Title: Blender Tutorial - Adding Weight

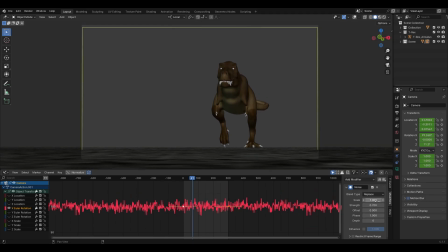Usually you want the strength to be a little bit lower so the shaking is not overwhelming. To make the camera shake in, scroll down to the restrict frame range section.
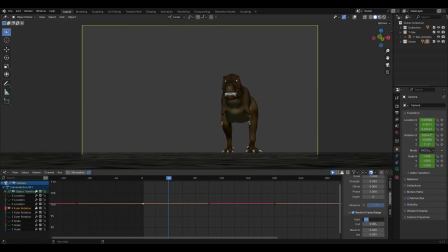Look around for the frames where the character takes a step and set the start at the step frame, and then the end frame just a little bit afterwards. Additionally, you can choose to blend the shake in and out by these two settings at the bottom.
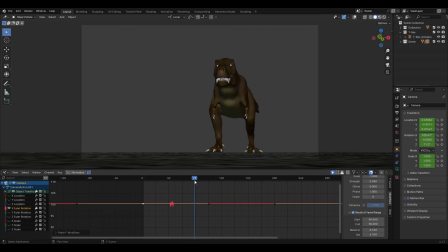Finally, just repeat the steps, only slightly increasing the strength as the T-Rex gets closer.
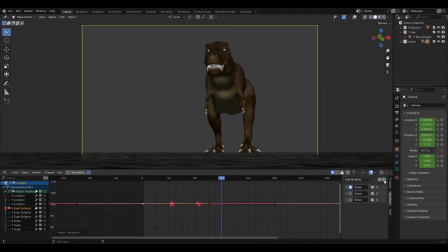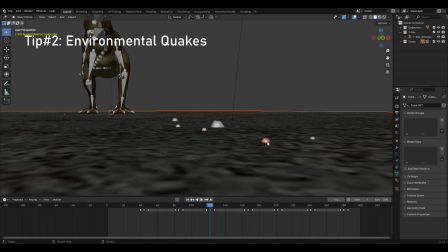For the last tip, you can have objects in the scene bounce to sell the fact this is a heavy creature. Much like the previous tip, the object should bounce higher as the T-Rex gets closer.
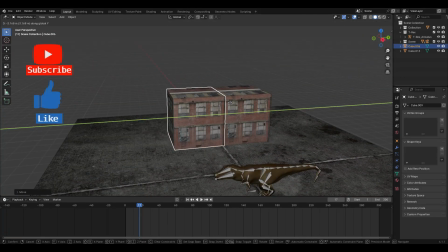Okay everyone, I hope you found this video helpful.
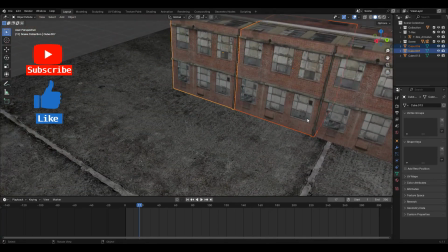If you want to see more videos like this, please like, subscribe, and leave a comment.
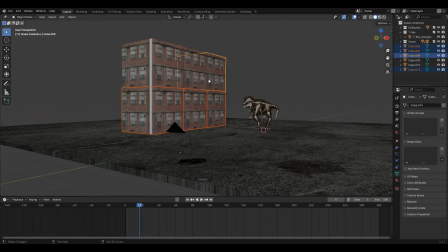Feedback helps in the growth of this channel. And that's it, and that's all. I will see you next time.
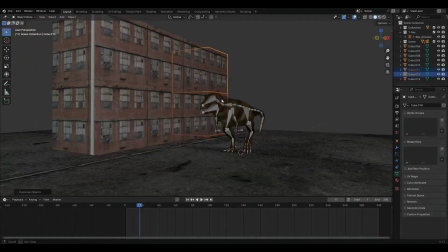Bye bye.